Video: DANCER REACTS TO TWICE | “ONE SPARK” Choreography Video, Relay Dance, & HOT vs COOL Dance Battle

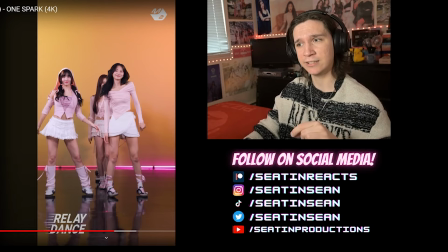3s
Wait. That's great. I see. This is why I watch the relay dances. I notice these little details, but also we didn't have a fixed camera, so I didn't notice this, but watch the feet also connect as well. Once, what's good? Today, we're going to be checking out Twice with Onespark. We have the choreography video, we have a relay dance, and we have a hot versus cool version, which looks really fun. I've seen some clips and I just had to check it out. So I'm glad that we have a few videos to check out. Yeah, I really like this comeback. I think Twice is in their bag, y'all. They're having a great, great comeback.
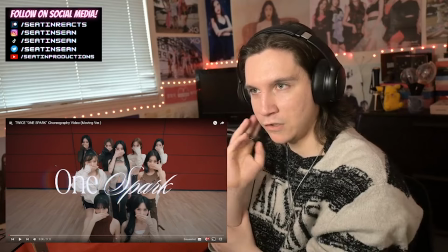35s
So all that said, let's get into the video. We don't have a fixed version of the choreography, so maybe that'll be a video we have to check out in the future if it does come out.
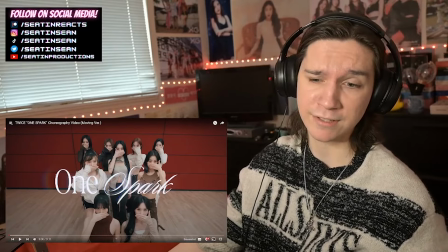44s
But we have a moving version, so of course I'm going to check that out. So let's get into it. Hi everyone. If you're new to the channel, my name is Sean.
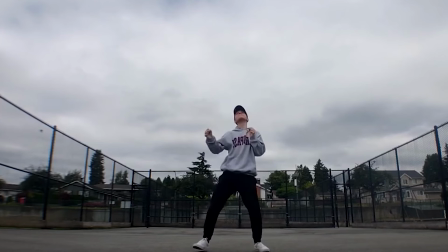51s
I've been acting and dancing professionally for over 10 years now. I'm training choreography and freestyle, but also I just love global idol music.
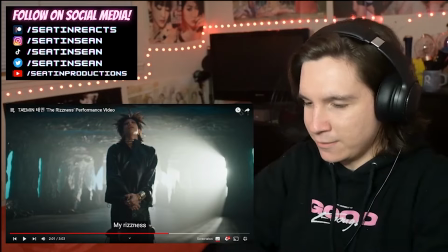58s
So hopefully I can give you a fresh perspective on the videos we're about to watch. You'll likely get dance analysis with a side of awe and admiration for the talent idols are able to present.
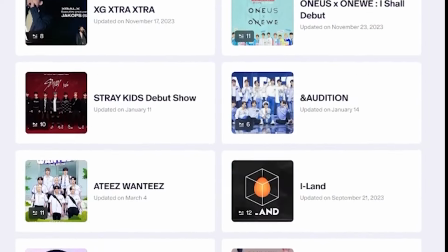66s
We have a Patreon in the description below where you can get access to over 500 exclusive reactions, including albums,
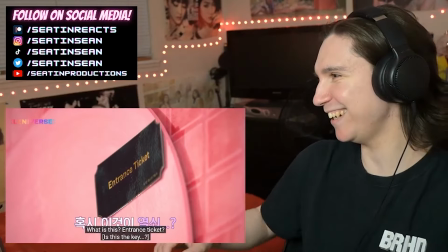72s
live stages, variety content, dramas, idol shows, and I have so many more ideas to expand beyond that.
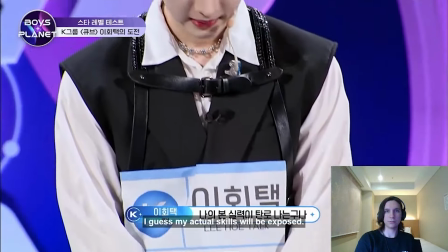78s
If you like what I do here and you're able to financially support me in my journey as an artist, feel free to check it out for yourselves.
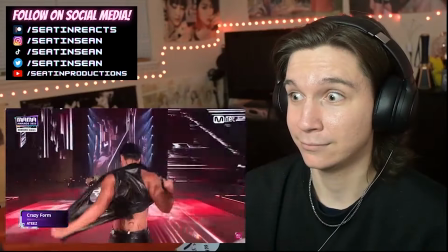83s
I'm always reading messages and requests over there, and it's a great community. And of course, it's all optional.
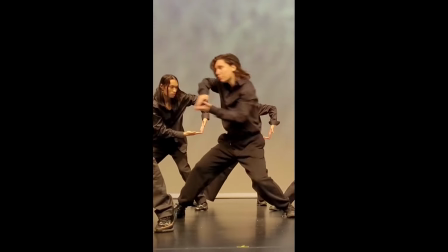89s
If you want to support on this channel alone, leave a like, subscribe, and comment what you guys thought below.
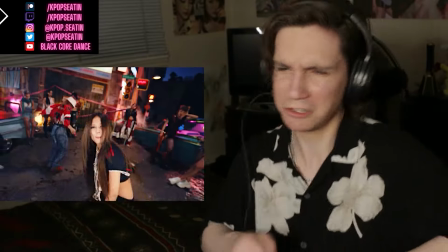94s
All that said, let's get into the video. 3, 2, 1, boom.
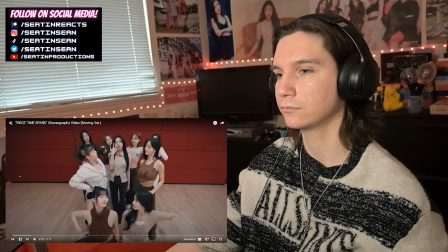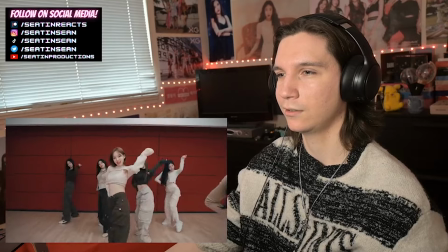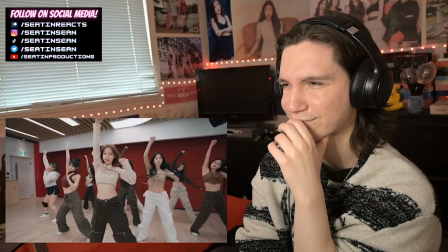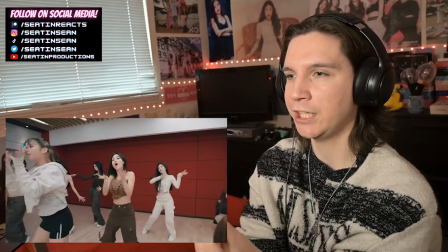114s
I think the moving version really gives life to this choreography even more.
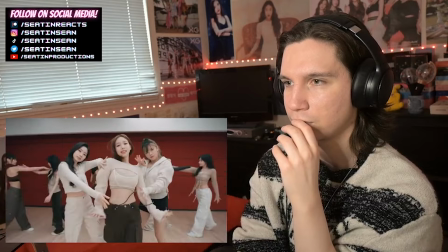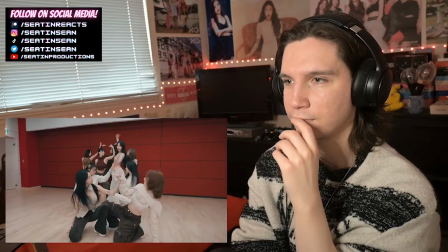127s
That's gorgeous. I like how they go different ways.
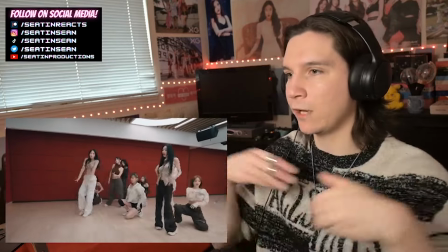132s
It feels like waves.
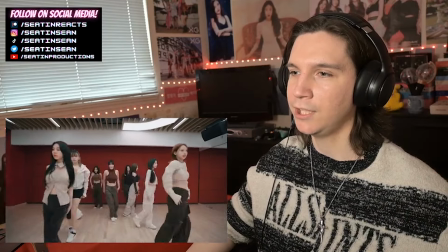137s
Nina, wow.
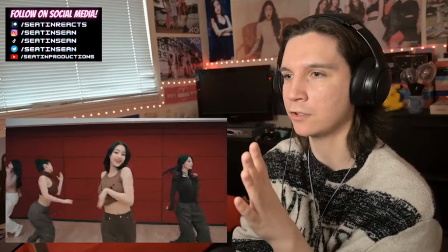142s
I mean, so strong from Momo there.
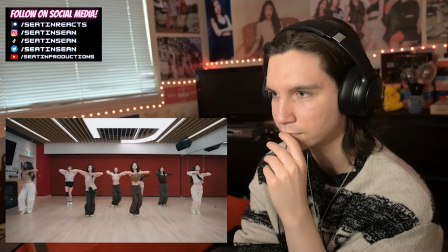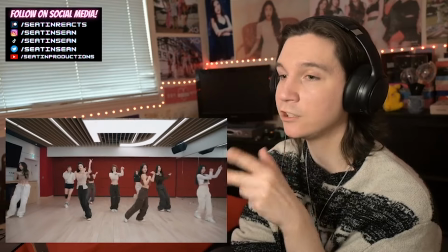152s
I like the little twirl in the air too.
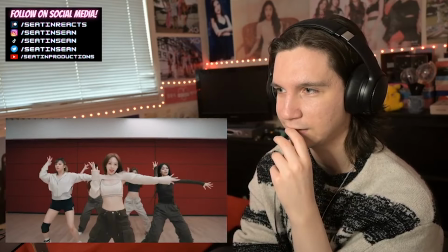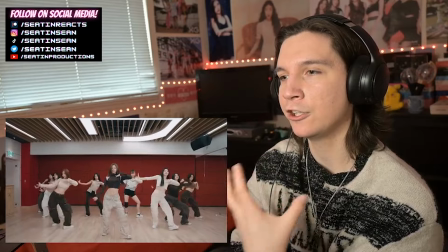159s
Gorgeous. I like how the transitions and everything, it's always moving.
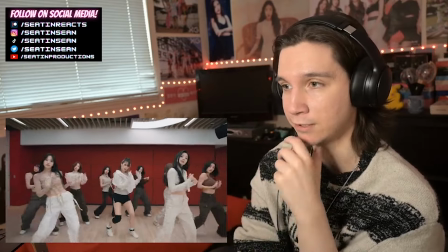167s
It looks great.
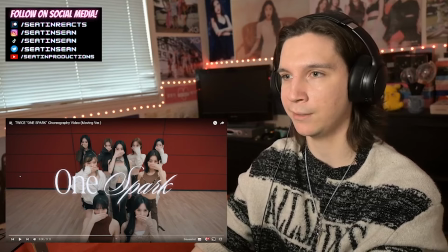172s
Alright, before Momo comes and slays us all, let's go back and maybe let's talk about some stuff. Some smaller details and everything.
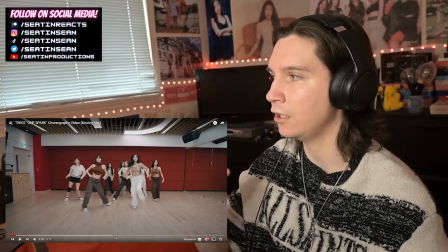183s
So as I said in the MV, it's like a kind of like a shutter effect. I like how they kind of like open the blinds a bit.
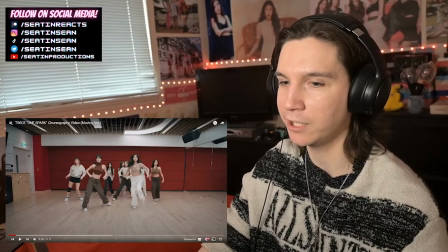188s
Like that's how what it's given me. So yeah.
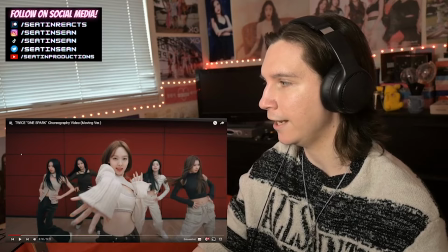195s
And I like how right away, it's really... like everyone's moving really big and everyone's moving like very free, it feels like.
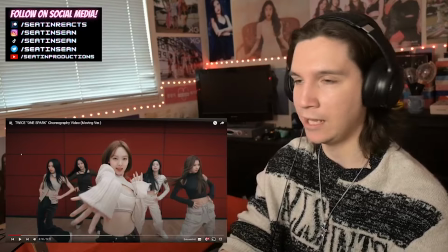203s
I just like the energy that I'm seeing so far.
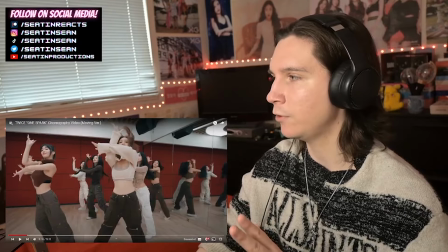210s
And I think Nayeon's charisma and everything too in the front, she looks amazing. I'm watching her eyes.
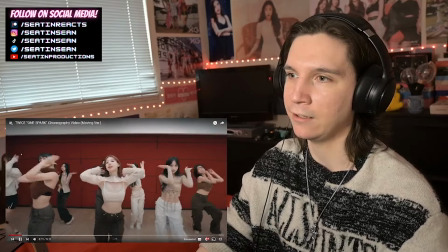215s
Shout out to Momo, always slaying it. Oh, no. I could be talking this whole video about Momo.
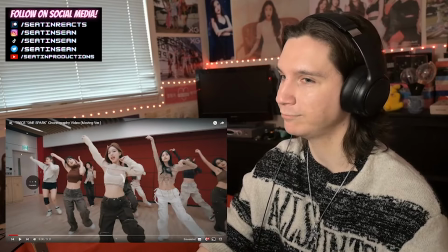220s
I could.
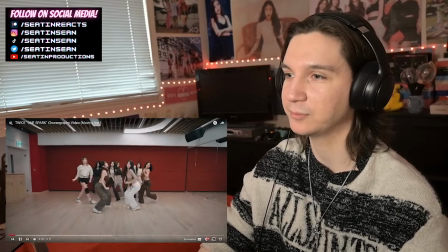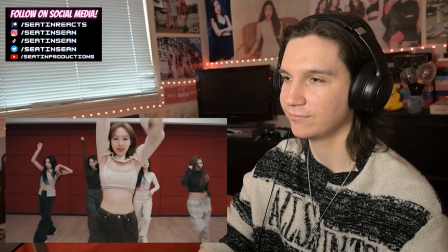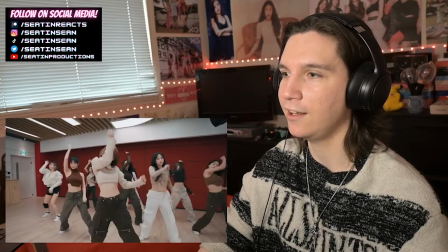231s
I like the clap into the transition.
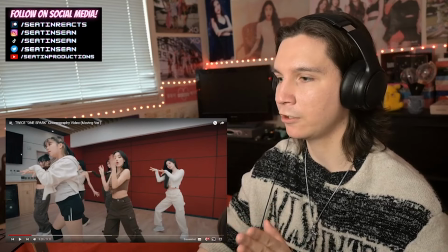237s
Like this part really sells it with the moving camera. Like I think it'll look great with just the with the fixed camera, but I like how the camera follows it.
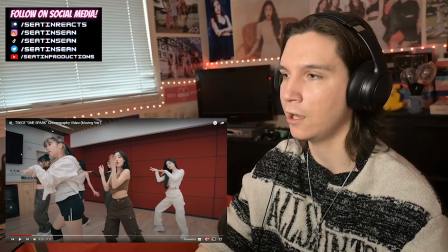245s
It gives it this life, like we're traveling with her and we get to see the formation change and them join in.
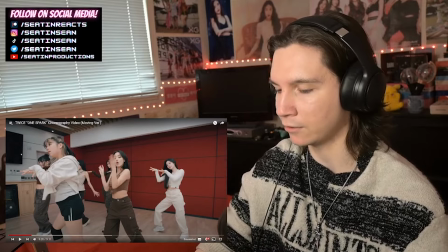251s
I think that looks really nice.